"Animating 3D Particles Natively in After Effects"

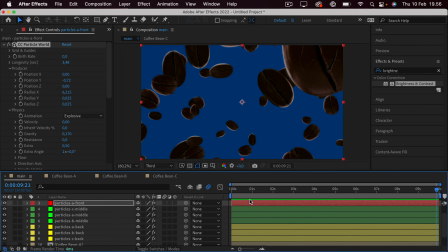Because really, they're all on the exact same plane, and this is all something that we're just faking. But you know what they say, fake it till you make it, and that's what we're going to do. So we'll close down the particle world here, and we'll just start with the particles in front.
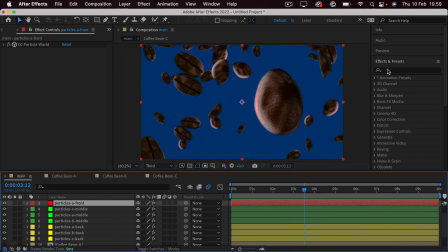So when it comes to blurs, there's a few different options. It really all depends on what look you're going for and the speed of your PC. So one you can go for is the camera lens blur. This tends to be a bit slower, but it also creates a beautiful blur, as you can see here,
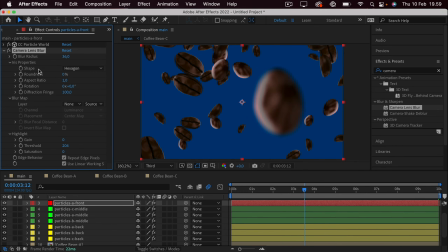which you can customize quite a bit because it has a lot of different settings. Now another blur you can go for is the fast box blur. And as the name suggests, it's quite fast compared to the camera lens blur.
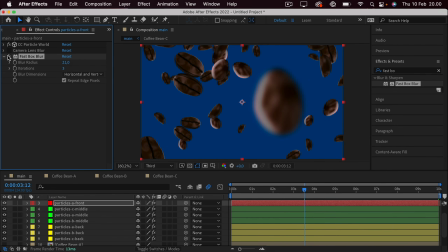And this also creates a nice effect, but as you can see, there is a bit of a difference. And again, It comes down to personal preference and how much control you really want over the blur.
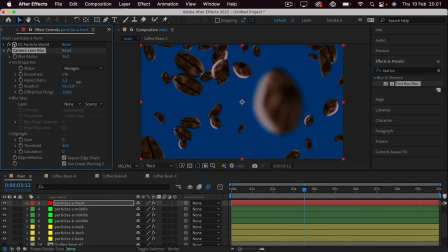I'll go with the camera lens blur. Let's change the aspect ratio a bit maybe, make it a bit less blurry. And you can spend a lot of time tweaking these settings. I'll just go with a few basic ones. We can copy this and paste it to the other front particles.
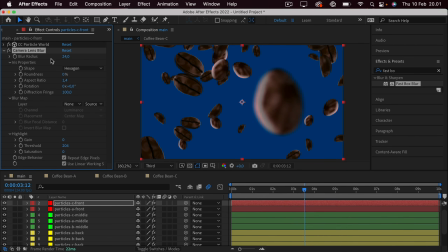Here you can decide if you want the exact same blur strength, if you want it a bit stronger, but you can just see that very quickly you create some depth as the closer particles are blurred out. And then we can also go ahead and blur out some of the particles in the back.
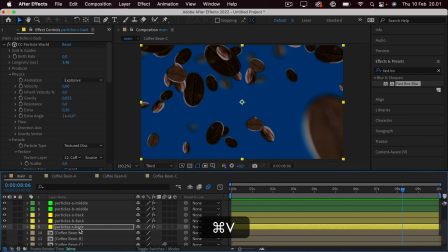So let's copy this effect, paste it to the back particles, and you can just see because of their small scale, the particles themselves, this blur is way too much because you can't really even see what's going on.
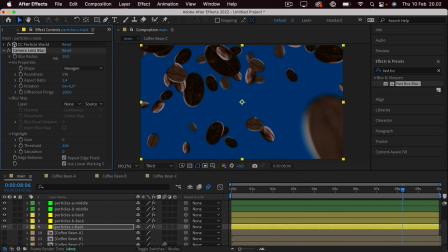So we want to decrease this quite a bit and maybe go for something like 10%. We can paste that to the other ones. And here again, you can decide whether you want to differentiate them a bit.
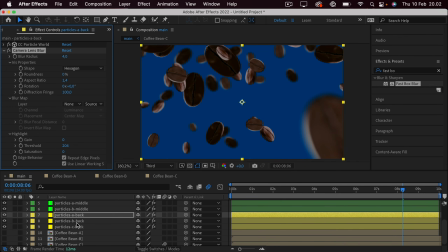So maybe this one is not as blurred. And maybe this one is blurred a bit more. And now you can see that we are really focusing on the particles in the middle and the other ones are blurred out.
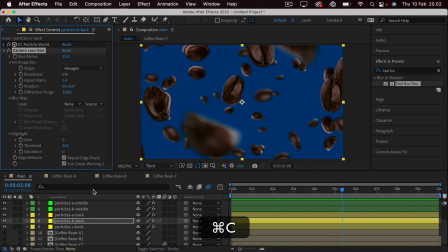And if you want to increase this effect even more, you can add a bit of blur to some of the particles in the middle.
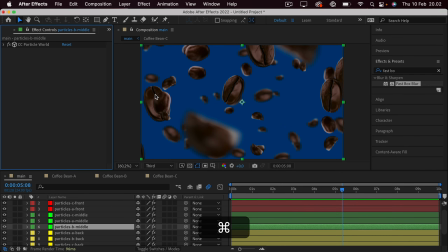We can take the back middle particles. It gets a bit confusing with the names now, but we can paste the effect and maybe just add like 3%. But in general, here we have the effect with the overall depth.
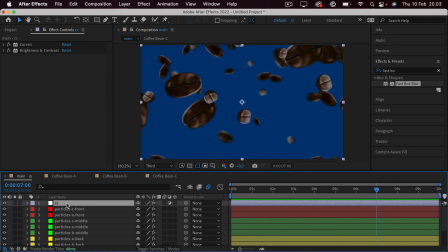Now to make it look a bit cleaner, we have to composite everything and we need a new background. Now, because we have this adjustment layer on top, if we were to add a background in this composition, the background would also be affected by the adjustment layer.
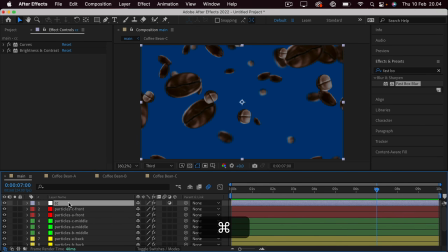So what we can do is press Command or Control A to select all layers, right click,
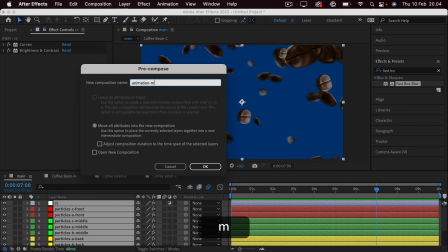pre-compose, and we'll just call this the animation main. Then we can go to Layer, New, Solid.
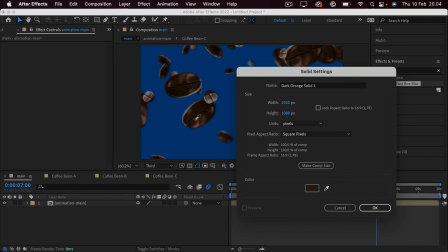And let's just select a color from one of the coffee beans. So we want a bit of a dark background.
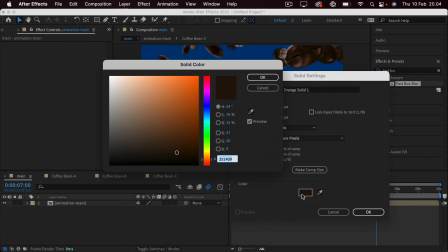That's at least what I'm going for. So something like this.
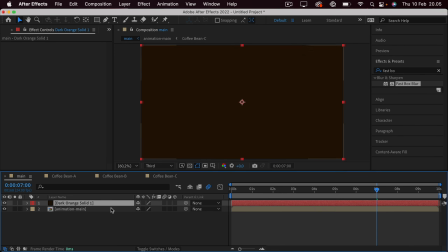I think that should be fine. Press OK and just drag it underneath the coffee beans. You can go with whatever color you prefer. I may even want this a bit darker actually.
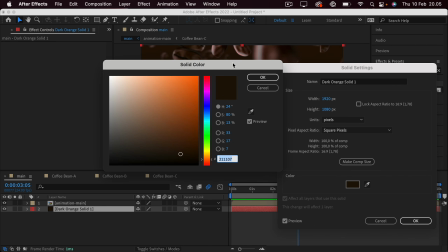And again, this is all up to personal preference and what you're sort of using this project for.
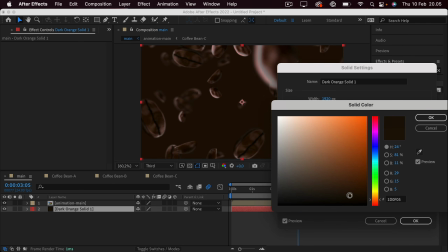So you can see it sort of changes in real time. Somewhere around here should actually be good.
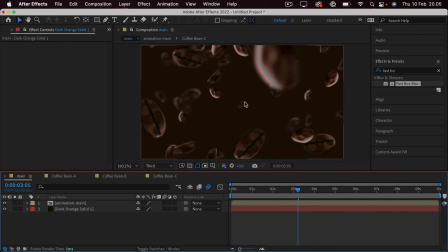Maybe I want to add a bit of a vignette, meaning that you can make it darker at the edges to sort of focus on the center, or you can just make it a bit lighter, really depending on where your focus is. So we can go to Layer, New, Solid.
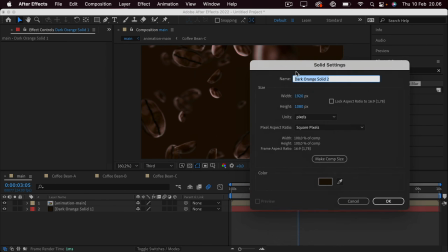And something I like to do is actually picking a color that we can apply on top and multiply.